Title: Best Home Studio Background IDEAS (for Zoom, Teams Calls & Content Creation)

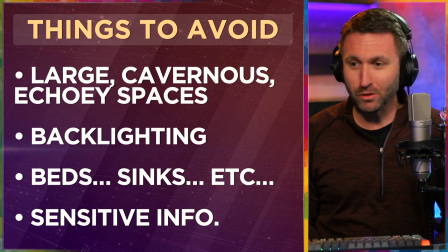248s
But do your best to not have some of these personal things and sensitive information in the background. A lot of people broadcast from their home office. Well, they also do their bills there, their taxes there, credit card info, phone numbers, post-it notes in the background that have sensitive information, an IP address, an email login. Like literally think about what are people seeing in my background? When I set this place up, I did it over time. I would move a light. I would alter this. I'd move the camera. I'd go back and forth. This is a tedious process to get your background right. But sometimes just look at it. I'm looking at the monitor right now. Is there too much of a hair light on this side? Maybe I'll change that later. Is the camera level? Is the background level? Are there things that are straight or crooked in the background? It's a real tree. It's a fake tree, right? But does the tree need to be repositioned? Just sit here and look at it for a second. Don't rush. Look at your background right now. What could I do to change this if I needed to, right? Make changes. This is a long, long game project. Just understand that.
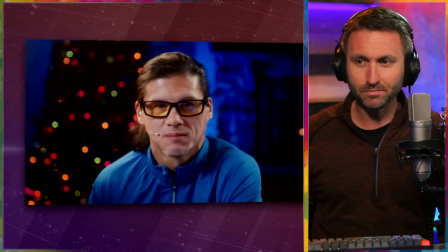316s
But your background is very important. Okay, let's get into some examples here.
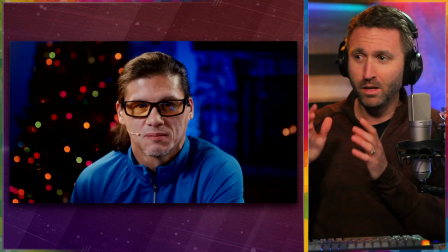321s
By the way, I've taken all these screenshots from a panel discussion and live stream that takes place seven days a week.
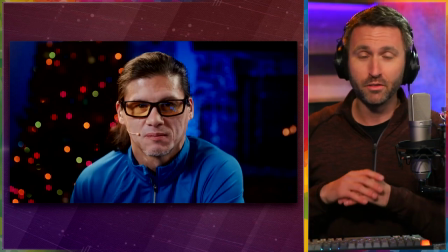328s
This is from Office Hours Global. Check them out here on YouTube. They do a great production in terms of virtual production. They talk about that live streaming technology every day. They have very educated and capable panelists here who also, yeah, they do pretty good in their home studio shots.
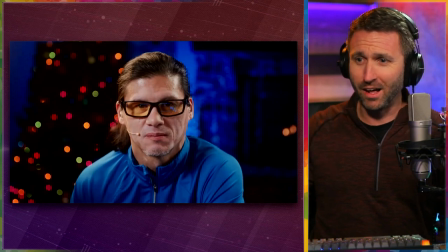346s
Here's one of them. Obviously, it's the holidays right now, the Christmas lights. I think sometimes there's a fire brewing even on the right side of this screen here, too, over his left shoulder.
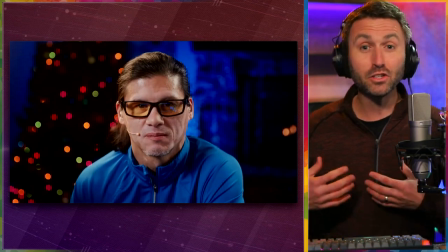356s
That's great. I mean, it's got some cool lighting. It's got a darker background, but enough to understand exactly what's going on there.
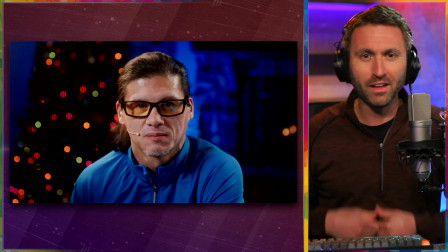364s
The all-blue theme, I don't know if he coordinated that with what he was wearing that day, but it's out of focus.
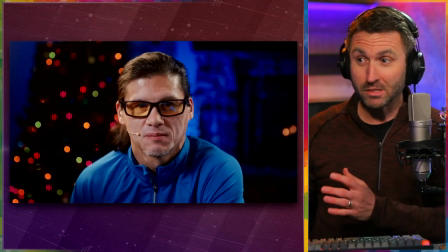371s
The subject pops. I mean, that is, again,
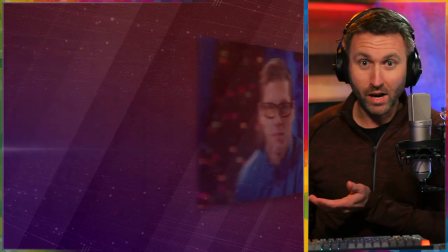373s
that is attractive in a background to look at, but it's not distracting. distracting i give that one a pretty high grade uh here's alex he
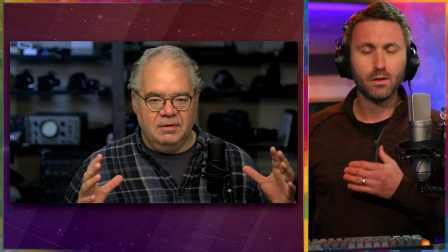381s
is the creator of office hours look at his background that's awesome it's busy but it's not distracting nothing's back there moving uh and
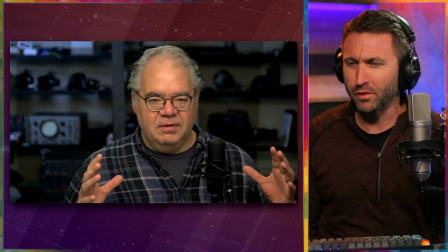390s
it's attractive it's it's you know i'm like kind of like what is that over there but i'm not so overwhelmed in it that i'm not paying attention to what he's saying there's some good depth obviously he's got a hair light on there too which helps separate him from the background It doesn't look
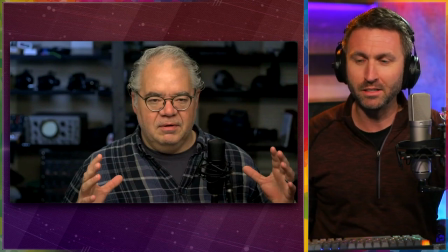404s
like he's literally sitting with those shelves, you know, two inches behind him. So there's some space, a little bit of light being captured as part of that background.
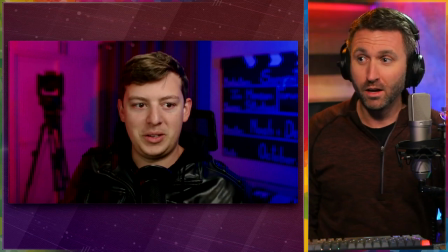414s
It's good. It's really good. Here's one that uses a little bit more color. Now, as you can tell, I'm a person who I use color here too. But, you know, very, very purple on one side, very blue on the other. Specifically placed, what is that, a curtain behind his head?
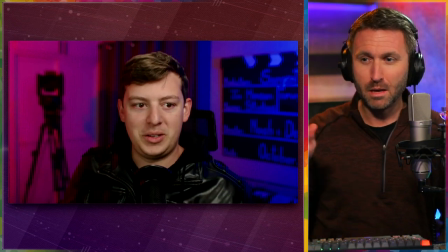431s
I mean, obviously that does well. It cuts out the corner, maybe some of the busyness. It helps his head pop out. And maybe you could say that if that curtain were there for a brighter color, it would help his head pop out from the background even more.
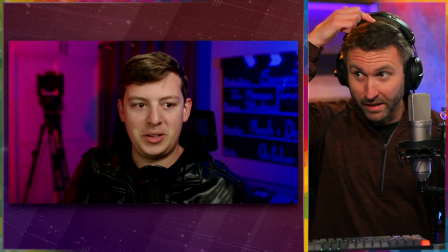445s
You know, you can't really see the definition. Good hair light, by the way. You can see the light kind of like what I have here on top of his head and hair. But, you know, maybe that you could have the head pop out even more than it does here.
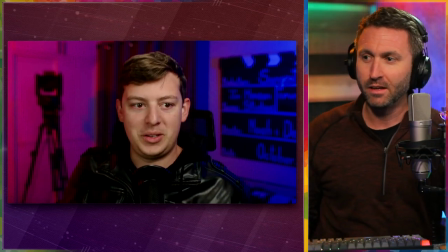458s
But again, I don't mean to criticize, just saying, you know, as you look at this, here are some things to consider.
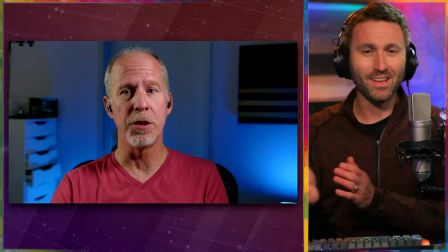463s
Uh, the shelving unit in the background of this one, again, you know, does that bother some people that some shelves are open? And he was probably doing work or doing something right before, you know, this happened.
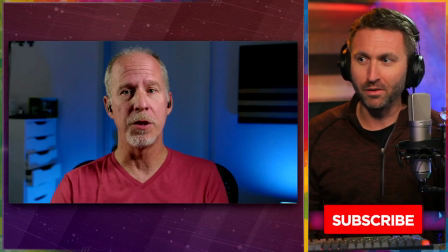475s
So the, the more things you can minimize in terms of the background that are personal or sensitive, or they're your bed or your kitchen, uh,
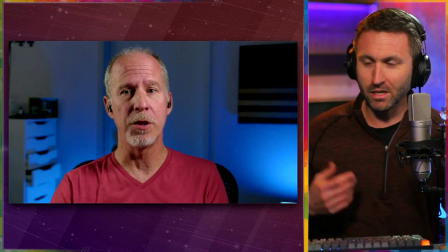483s
probably the better, but this looks, you know, just like a typical bedroom, but there's some up lighting in the back, nice, cool blue color, all the color temperatures, you know, for his skin tone, everything else, everything is white balanced properly.
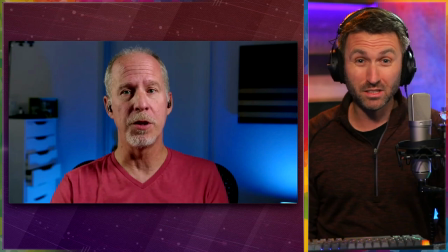494s
So it just goes to show you, this doesn't need to be the fanciest thing in the world.
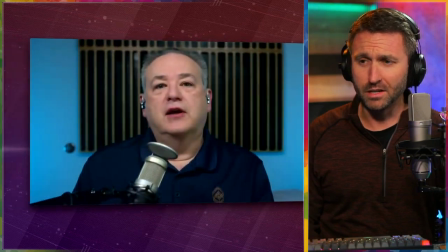498s
A couple up lights there in the background and you've got yourself, you know, something attractive to look at here.
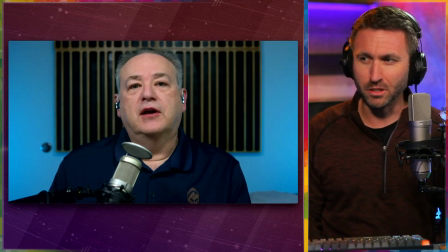505s
Uh, this background, and I'm not even sure what that is behind this gentleman, whether that's an acoustic panel, a sound panel, uh, but simple, right? Blue color, um, not a, not a distracting pattern. It is something to look at and it does help pop a little bit, but this is not totally overwhelming.
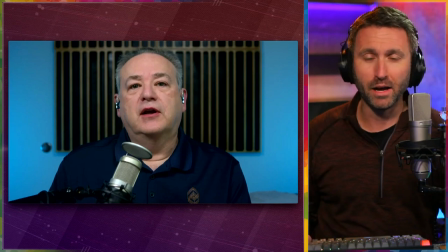521s
It's basic, right? A lot of people could do just a solid color in the background, but this gives you a little bit of depth and reality.
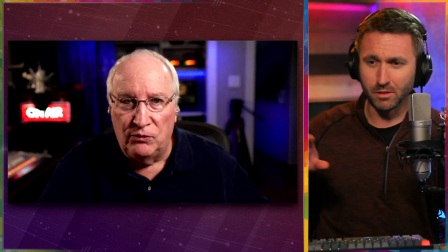530s
Here's his home studio, and it's got obviously the broadcast console on the far left of the screen. I think the same mic I'm using here, the U87 over his right shoulder there. This background for me, I like it.
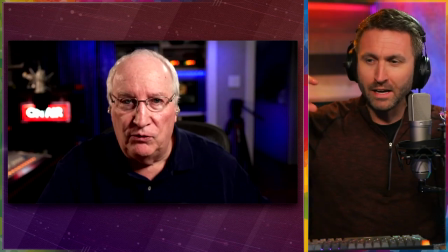542s
I would like to actually see a little bit more of it though. I'd like some more lighting. Remember I said that you want your subject proportionately lit.
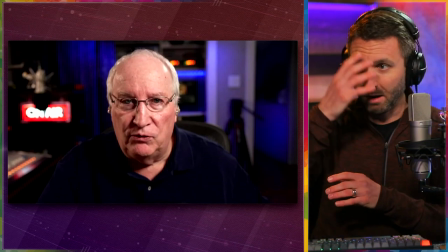550s
I mean, he is very well lit on camera, face popping out, no problem,
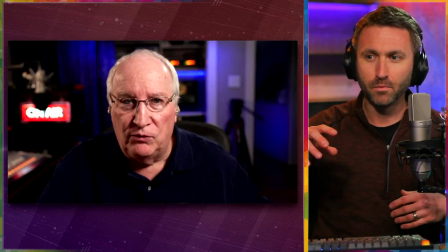554s
but maybe some more complimentary lighting on the stuff in the background so it's not so mysterious.
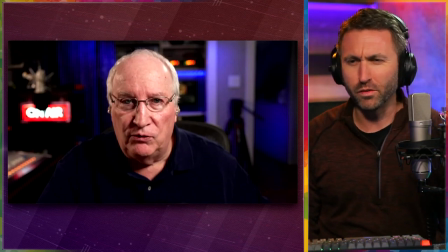560s
I find myself getting a little bit lost and wondering, like, what's over there? What am I – if there was some more light on the subject, it might make the screen one more solid piece instead of saying, okay, here's the foreground, here's the background.
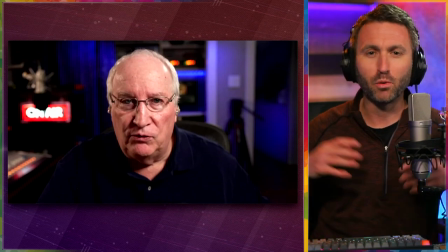575s
Again, more lighting in the background, I would say, to brighten up this image or this still frame.
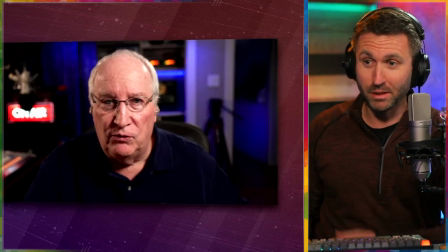581s
You know, but again, it's not bad to begin with just offering some advice here.
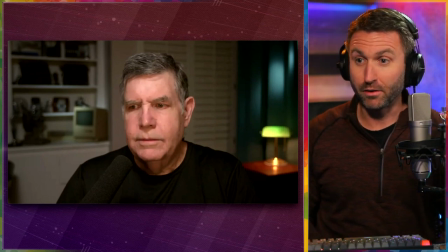586s
Just trying to give you an idea of how you could give yourself a really good background. So here is one that has more lighting on the background.
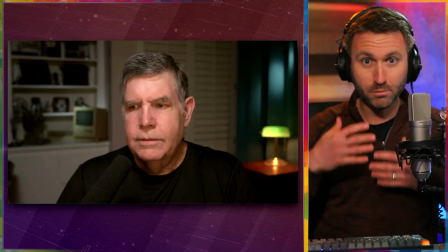593s
See, this is more of that proportionate mix. The subject is lit well. The background is lit well.
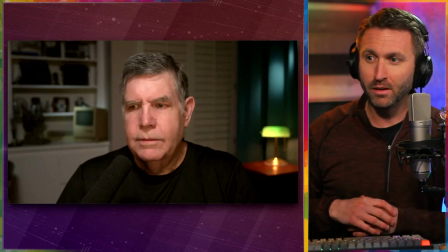598s
You even see some angled slash lighting up there on those curtains. I like, is that called a banker's light?
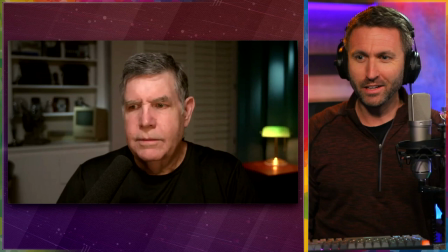604s
The little, where is it? Green guy right here. That's cool. The old Mac, the old Macintosh computer.
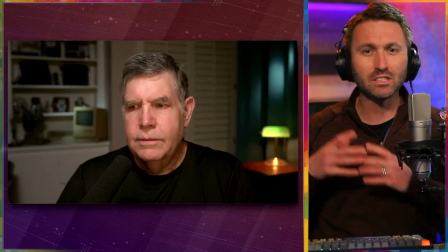611s
I mean, how cool is that, right? It's kind of a centerpiece. It's something to look at, but it's not on.
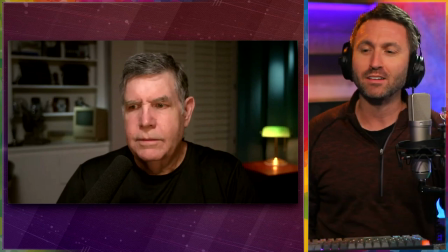616s
It's not making noise or visuals. It's not distracting by any means, but it just lives there in the background.
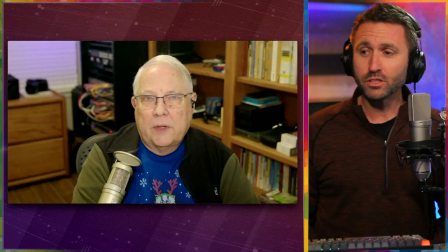622s
I think that is very cool. Also something to consider here, the angle of your shot, right?
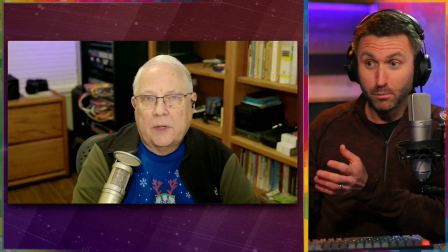628s
Is the background, like you can see the ground here because the camera on this person is so high shooting down.
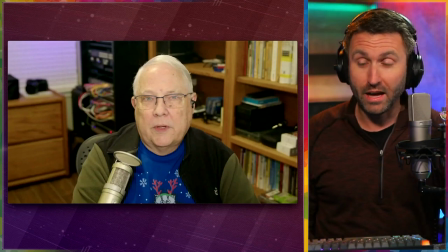634s
Now, maybe you want that. Maybe you don't want that, right? Maybe if this camera were positioned lower, right? Just imagine if we moved it, you would see none of that ground. Maybe you would see more of the background. um bookcases bookshelves very popular you can light those up differently
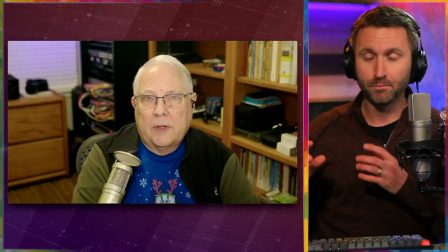650s
but there is good depth here his head pops out again i just wanted to use this example to show you that a higher
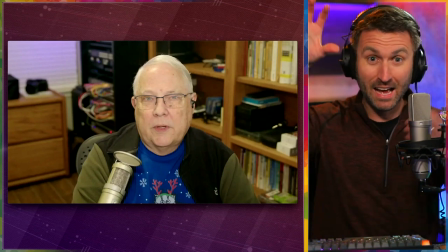658s
a higher vantage point on your camera is going to have you know the image looking down on you and you will see the ground like imagine here there's there's no floor you could see here but if the camera were up there,
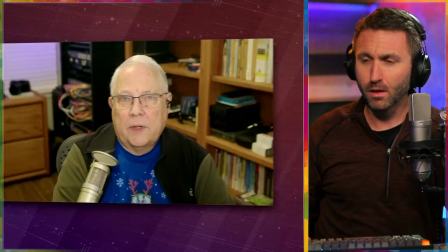669s
you might see some floor behind me. Okay.
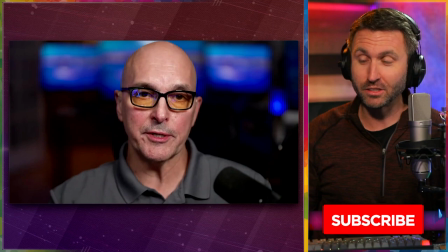674s
We talked about blurry backgrounds, bokeh, as it's known in the DSLR world, the mirrorless camera world.
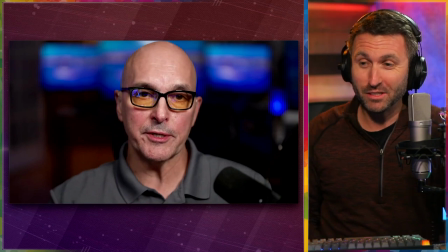680s
This is a lot of bokeh. This is, I would guess, an aperture setting of like 1.2. I mean, look how blurry the background is. This person's nose is in focus, their ears are out of focus. And there's what, like an inch or two difference. Obviously, it's a good camera. It's got a good autofocus.
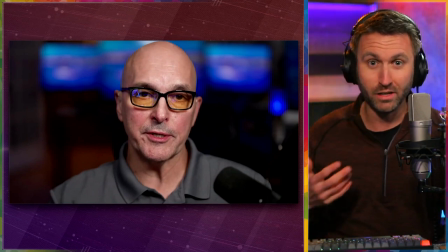697s
It's razor sharp on his eyes and his glasses and nose and face. So the camera is in focus where it's supposed to be. But I caution you a little bit to going overboard on blurring the background. That's almost too blurry. I would do this if you had no other choice. You really didn't want people to see what was behind you. This is fine.
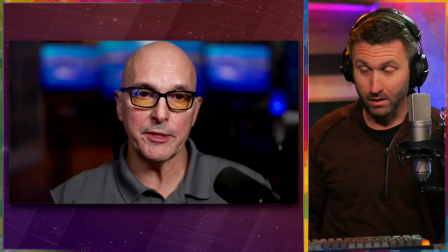715s
It's a good method. There's nothing wrong with this. And you know, for a lot of people, this is what they're aiming for. But that background right there leaves it feeling a little bit overwhelming and unnatural, maybe for a long period of time. If you were going to watch me here in this home studio for a long period of time and my background were that blurry, it might be a little much.
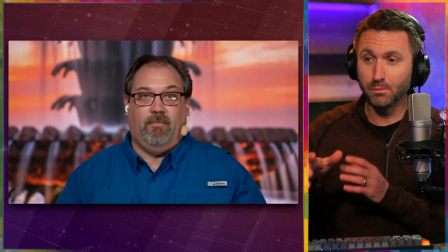736s
So something to consider. And here's the opposite of that. Here's somebody sitting in front of an LED screen.